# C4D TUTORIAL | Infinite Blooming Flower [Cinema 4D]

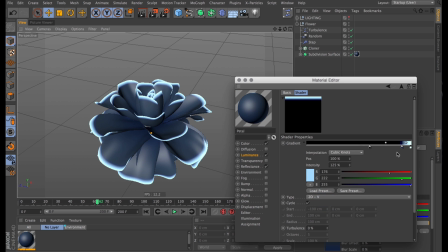[12:39]
And then I'll also make it slightly more blue, because now it's going to be a bit blown out. And then I'll also make the intermediate point slightly more blue. So now I get this nice and lovely, quite natural looking fall off. And rendering it again, we can see that it looks a bit more interesting now.
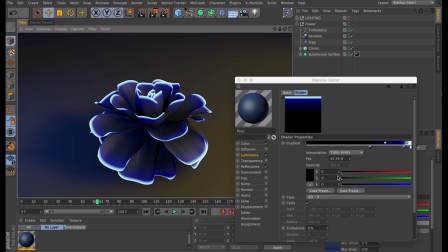[12:54]
But you know what else makes it look more interesting? Texture.
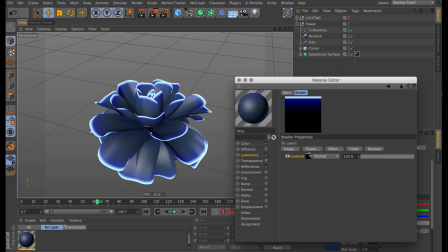[12:57]
I'll turn off cycle for now, and then I'll go back into our layer shader and create a brand new noise texture.
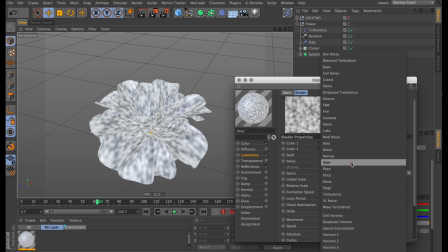[13:03]
The noise type I want is not the regular one. I want the over noise because I find that one looks quite swirly and natural.
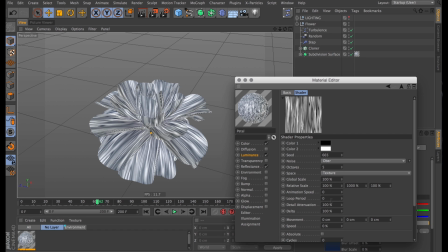[13:10]
I'll stretch that out on the y-axis, set that to 1000%. Then I also have to make sure I change the space from texture to UV space. Back in our layer shader, I'll change the transfer mode of the noise texture to multiply.
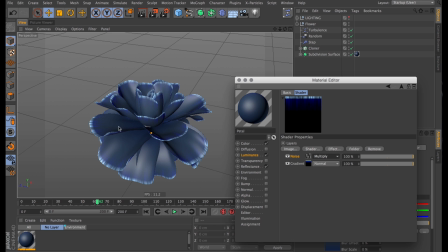[13:24]
So that gives us all this brand new detail in the glow.
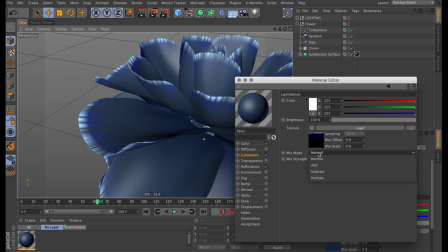[13:27]
And I'll go and do the same thing in our luminance channel, multiply, and turn the brightness up to 150%.
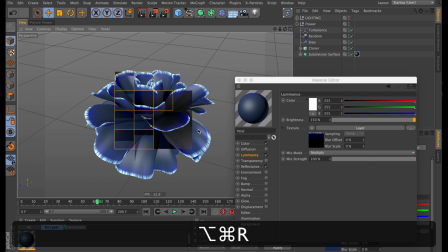[13:35]
So we get this really intense glow around the edges. Give it a render. And you can see it looks so much more interesting than what we had before.
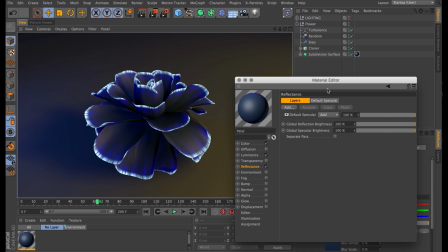[13:43]
Some aspects are still a bit shite though, so let's address that. First off, the specular still has that default specular look to it.
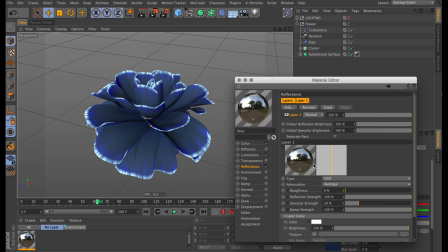[13:50]
So I want to get rid of that default specular and create my own GGX specular, setting the roughness to roughly 33%.
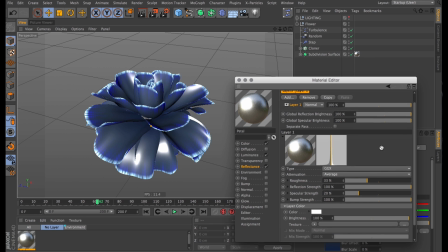[13:59]
And all the other parameters are fine for now. I just want to add a Fresnel.
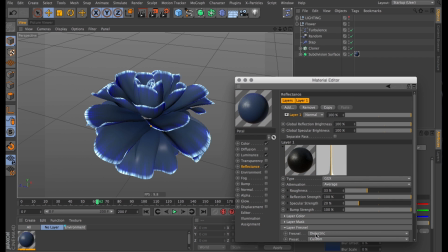[14:04]
I'm going to add one of the default dielectric ones. Why not whiskey for a flower?
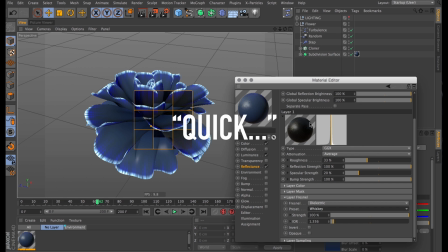[14:10]
Makes sense, doesn't it? Giving that a quick render, we can see that it has a slightly better sheen to the petals.
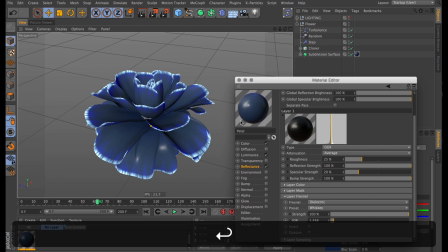[14:17]
If anything, I'm going to turn the roughness down slightly to give it a bit more of a waxy look. Next up, I'm going to add a bump because it needs that bit of extra detail.
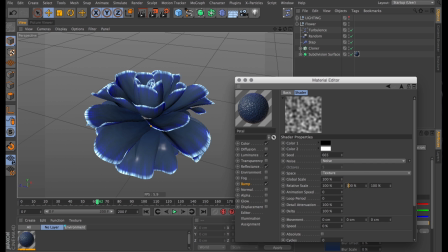[14:25]
Regular noise will do just fine. I just need to stretch that out on the y-axis, same as I did with the luminance noise. And then change this one from texture space to UV space. Make sure to turn up the power. Somewhere around 50% should do.
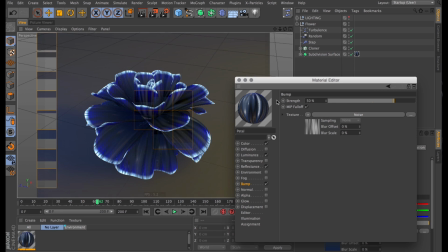[14:42]
Another render, and bam, suddenly has all this detail, all these ridges like petals might do.
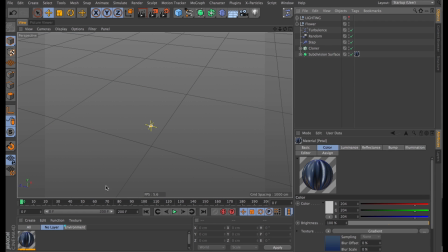[14:50]
The only thing left for us to do now, really, is to make this infinitely loop.
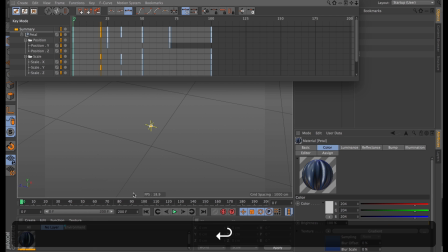[14:55]
And the way to do that is to bring up a timeline,
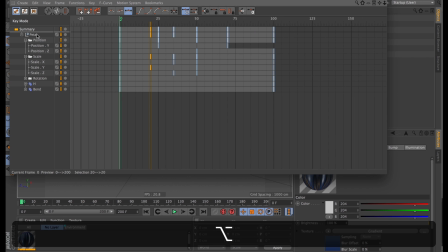[14:58]
and make sure our animation tracks all have a keyframe on frame 0 and frame 100.
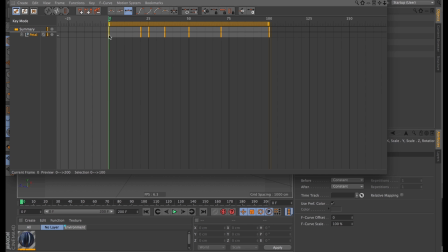[15:05]
Then I can just select all the keyframes, command drag, to copy those.
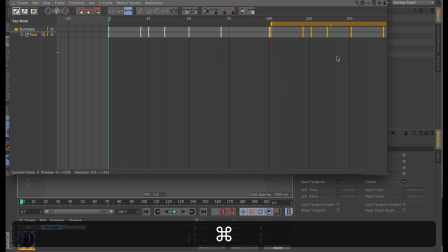[15:09]
Then I'll just make sure to copy these for as long as I want my animation to go on.
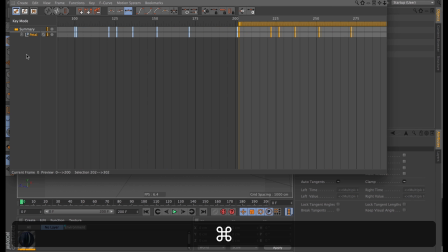[15:14]
Now, this is kind of the bad way of doing it. Normally, I would just go and select my animation tracks.
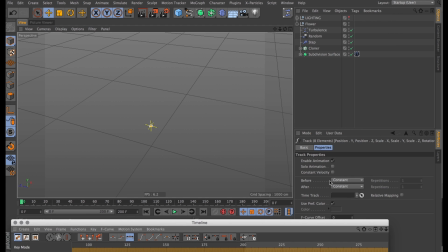[15:20]
And under properties, I'd select before and after to repeat and then just enter the amount of repetitions I want. But because we're using a cloner with a time offset, that's just not going to work. It needs keyframes.
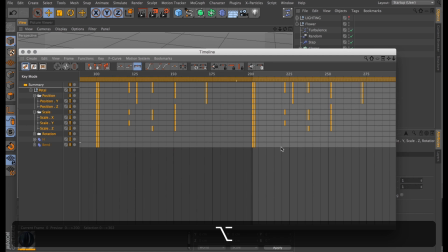[15:32]
So this is the way we do it for now. Just click and drag and copy for as long as you have to. But once you've done that, you should end up with something a little like this.
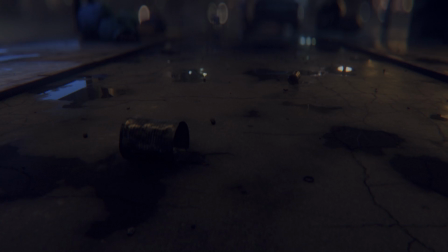[15:46]
So now that you know how to make a blooming flower, next up we'll learn how to make the stem grow from just a tiny sprout to a fully formed flower.
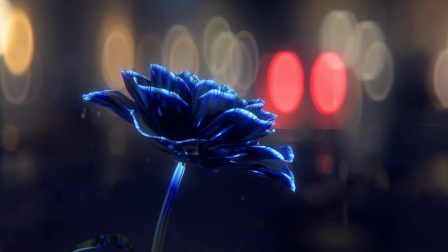[15:55]
But that's next time. And until that time, best of luck with your botany, and remember to stay in infinite looping motion.